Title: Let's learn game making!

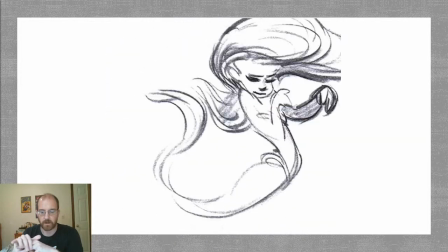And so this character, Ariel, Ariel works in a lot of arcs,
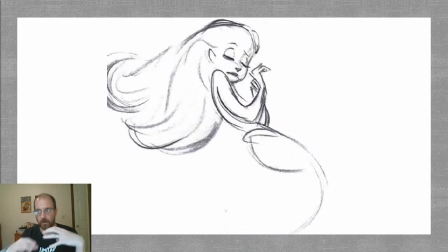and it's a mix of like arcs and follow through because she's underwater,
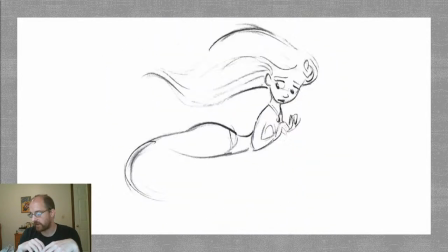but she has lots of body movements that are in arcs because she's
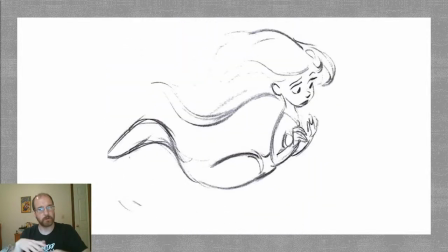underwater and doesn't have like a ground to physically push off of.
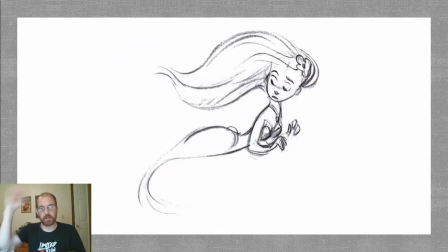So everything is an arc.
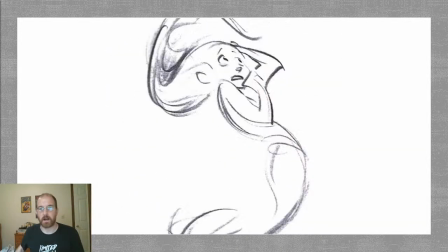It's basically like butterfly kick, if you are familiar with swimming, but it's like
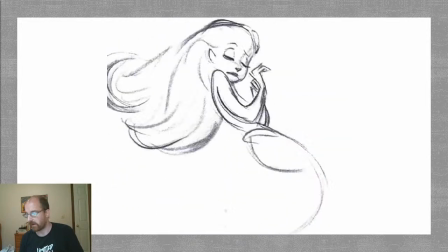sort of like fin kick you do with like a butterfly mermaid kick, but then her hair moves in arcs, but that's also follow through.
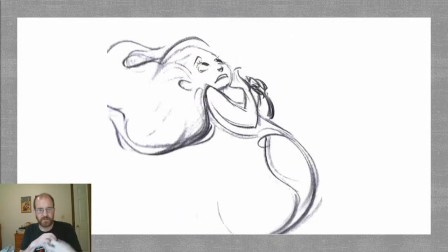You start to see these things bleed together, and again,
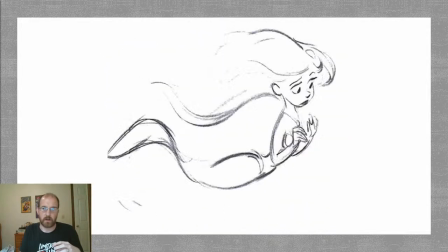you want to think about these things bleeding together in animation, because again, you're using all the principles at once.
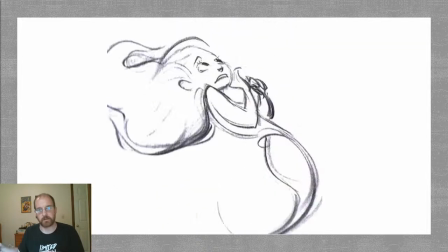It's not like, oh, now is the time for this one at a time. Animations are made of kind of all of them.
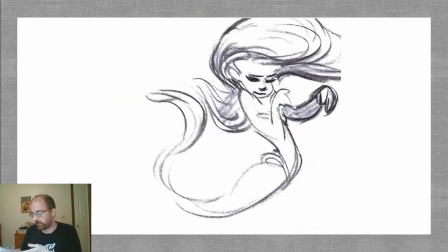So again, there's an arc. There's lots of arcs on a character like Ariel.
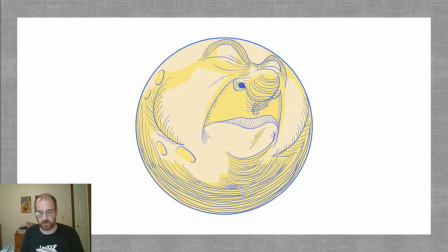And then, it doesn't just have to be bodies with joints. When I add arcs to a character like this, or Dr. Pill, where he's doing his little shoop thing, I
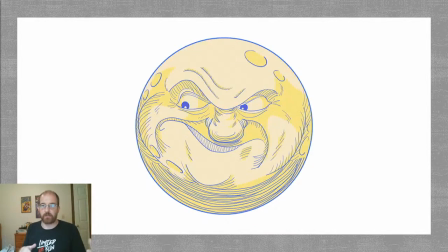could have just had the face straight, transition in a straight line, but by having it move in kind of an arc and then having some light follow through on the nose, which you can't quite see, but it's totally there. There's like a smushy frame to this.
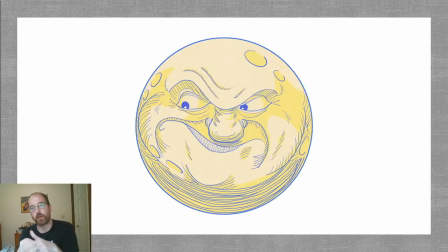In there, that gives you a much smoother transition between these two these two expressions. And then to even arcs just make the animation feel more fluid and feel smoother.
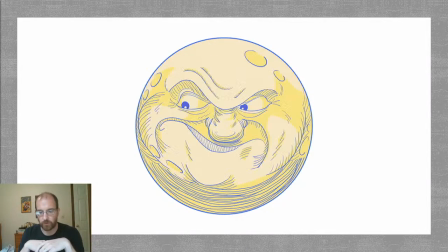So another example is like, look at the craters on the top of his head and around his cheeks. They even move in little arcs, again, because they could just straightforward interpolate, but I wanted to smooth them out and like add a little bit more of an arc to them.
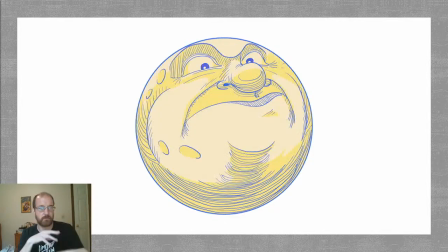And again, it makes it feel more fluid and interesting. I'm not going to ask a question about arcs simply because it's pretty straightforward. I'm just going to power through to the end here, and then we can ask questions then.
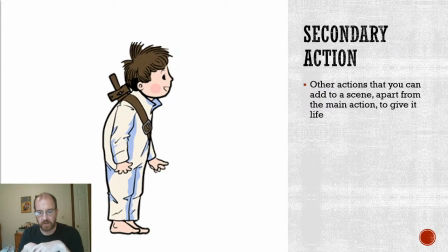So secondary action. Basically, it's the principle of any other actions that you can add to a scene apart from the main action to give it life. Now, I already mentioned this earlier because when we looked at overlapping action,
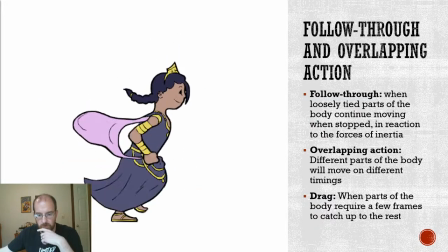so what's the difference between overlapping and secondary?
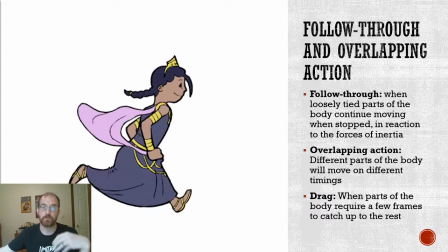So overlapping is different parts of the body move on different timings, and it's usually associated with the delay in timing that
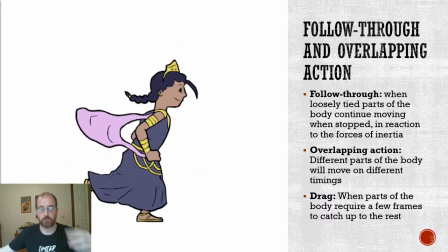parts of the body that are physically reacting to the main motion have.
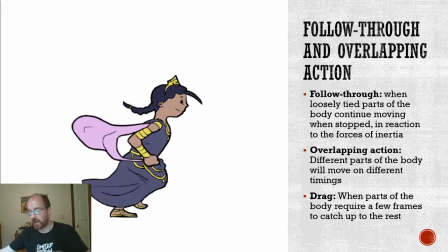So like the delay, when
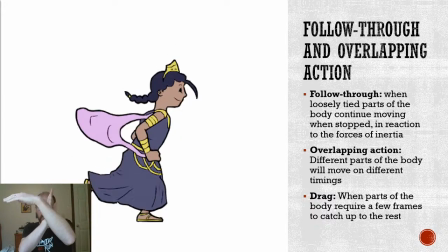the head is going like this and the braid is going like that, and then the head goes down but the braid still goes up for a frame or two
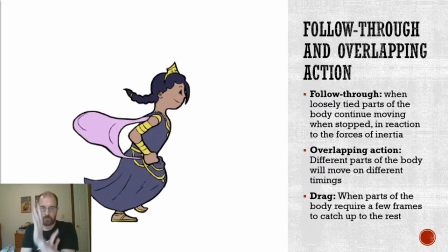before joining up with the body and like having a downward motion, that's overlapping.
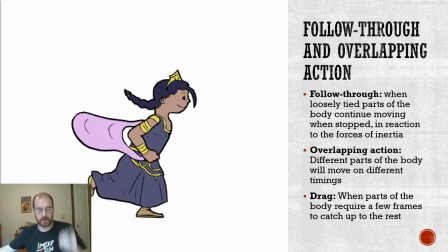It's sort of like the domino effect of motion, whereas
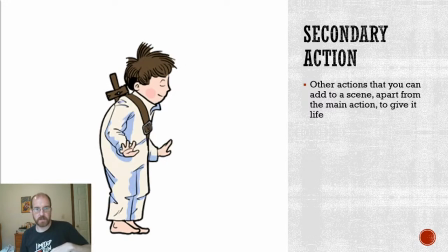secondary is literally one part of your body is doing something while the other part of your body is doing something else. So it's not that you're like multitasking, it's that so like let's look at Nemo here.
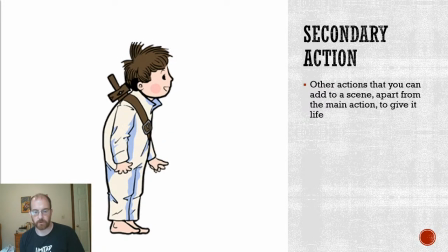So Nemo spends most of his time in the comic doing this, basically being like, being amazed, right? Or terrified. But often amazed. Starts amazed, ends terrified.